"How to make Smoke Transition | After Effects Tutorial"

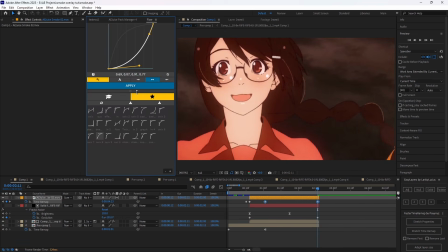249s
Now you can turn on optical blend, and you can keyframe both of these. I'm just going to do a simple graph like this.
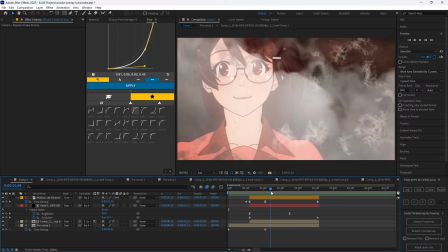259s
Now we have our smoke overlay going over the scene. But now you may be thinking, this doesn't really look as good as what you had.
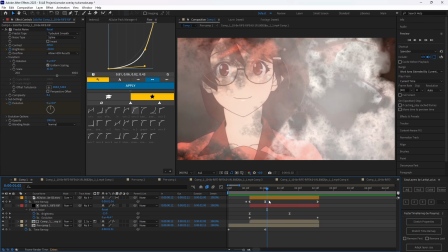265s
And that's mainly because we don't have any displacement along with our smoke to actually affect the back of the clips like smoke usually would.
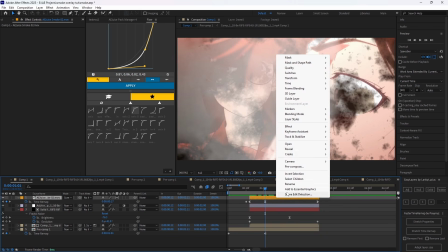272s
So what we're going to do is we're going to put an adjustment layer right here, and we are going to pre-comp our smoke overlay.
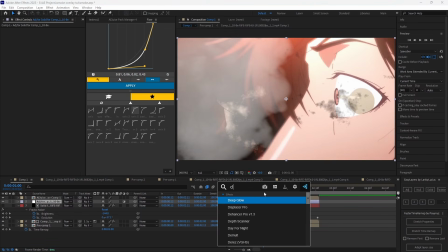279s
Now we can put this back on screen, and we can, on this adjustment layer, put Displacement Pro or Displacement Map, whichever one that you have.
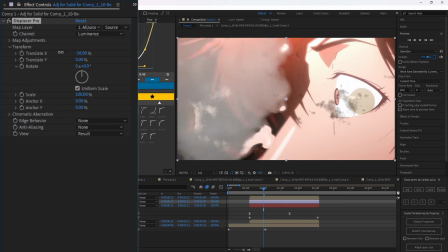286s
And now we can see that it's affecting the clip in the background. Now that we have our displacement, we're just going to put this to like a decent amount.
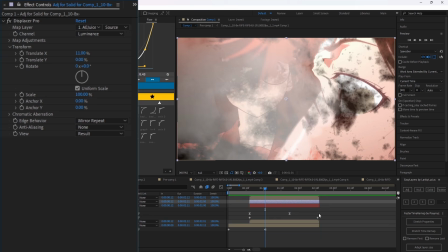294s
I'm going to put it to like 11.
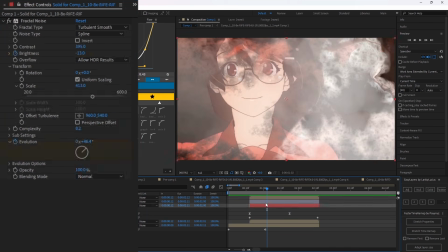296s
And now it's all a matter of making the scene look more fitting. So for example, I am going to put the complexity of this a little bit down.
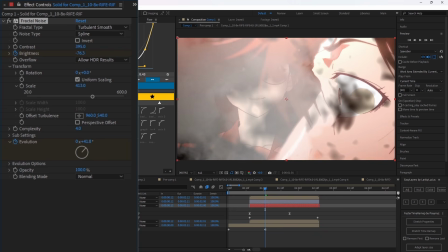304s
I do feel like it's too noticeable. I don't want it to be. I want it to be more focused on the smoke. And along with that, I'm also going to change the evolution to where it's not really here as much as it is on the left side, because the left side is where the transition is happening as much.
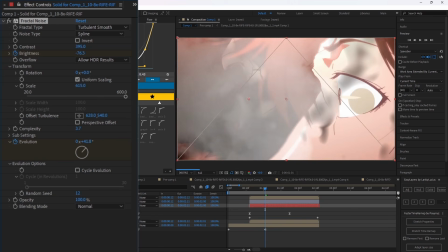319s
So we want it to be affecting the left side more. Just scale that in a bit more and move it more to the right until we get like less of it over here.
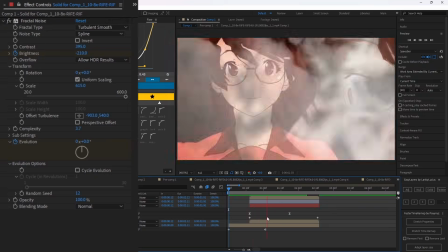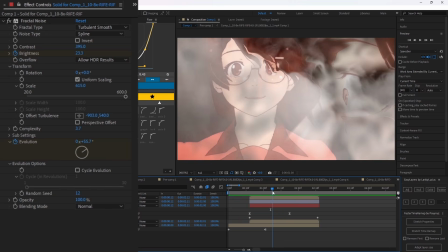333s
Now that I've done that, you can see that the smoke kind of hits him and it looks like he's almost getting dispersed away, which fits a lot more for the scene.
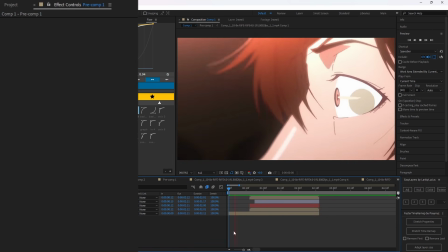343s
Okay, so now after tweaking it a little bit, this looks a lot better in my opinion. But you can make it blend even more.
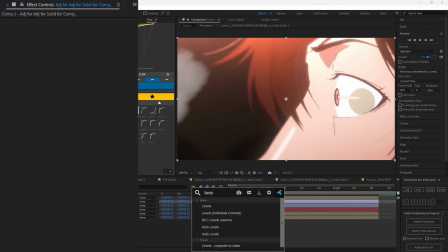350s
If you decrease the gamma of the clip, you'll notice that the smoke pops out a lot more,
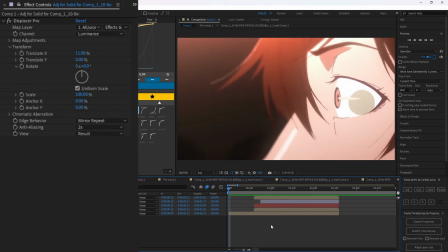359s
which helps it feel a lot more prevalent. So now this is basically the end of it, but you can make it blend a lot better.
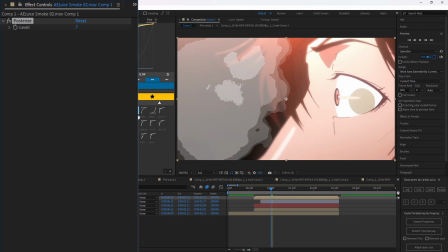364s
It's all just preference and stuff like that. Like for example, I like putting posterize on top of my smoke and putting it to like 16 or so
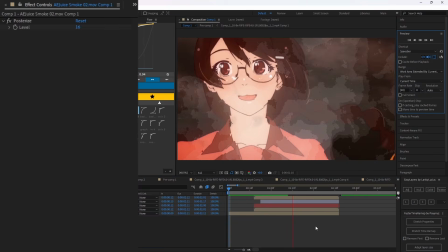372s
to give it more of like an animated or like cartoonish effect. If you don't like how that looks, you can obviously use a bunch of different effects.
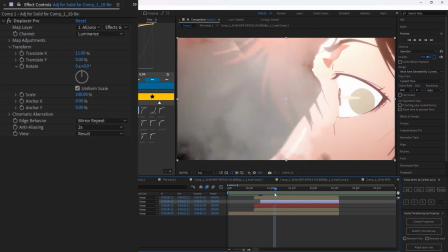379s
You could also do a bit of a tint on the transition of the smoke to make the smoke more apparent.
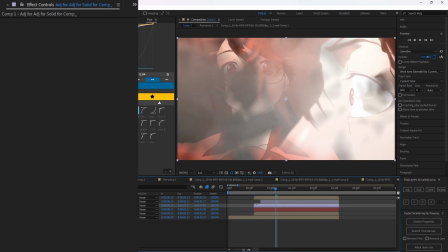385s
I'll give you an example of how to do that really quickly.
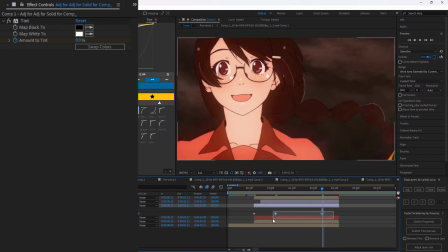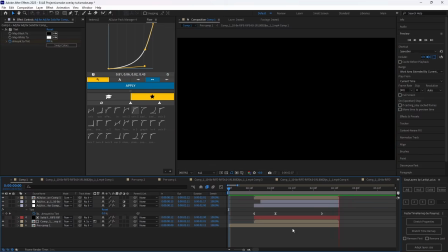394s
Just something like this to where it starts tinting more into a gray tone as the smoke goes over, just to help the smoke feel more apparent.
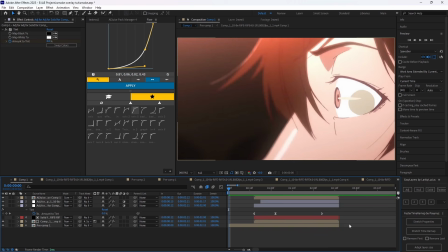401s
That's pretty much it for this video. I hope this helps, and if it did, please make sure to like and subscribe. I will be dropping more tutorials in the future. I do have 2 that I need to get done editing soon, that being a shake and a remap tutorial that I hope you guys will like.
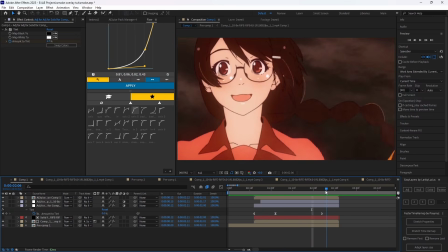416s
Also be sure to check out all my socials and check out the links in my bios for both AE Juice and my pack. I really appreciate it, guys, and I hope you guys have a great day.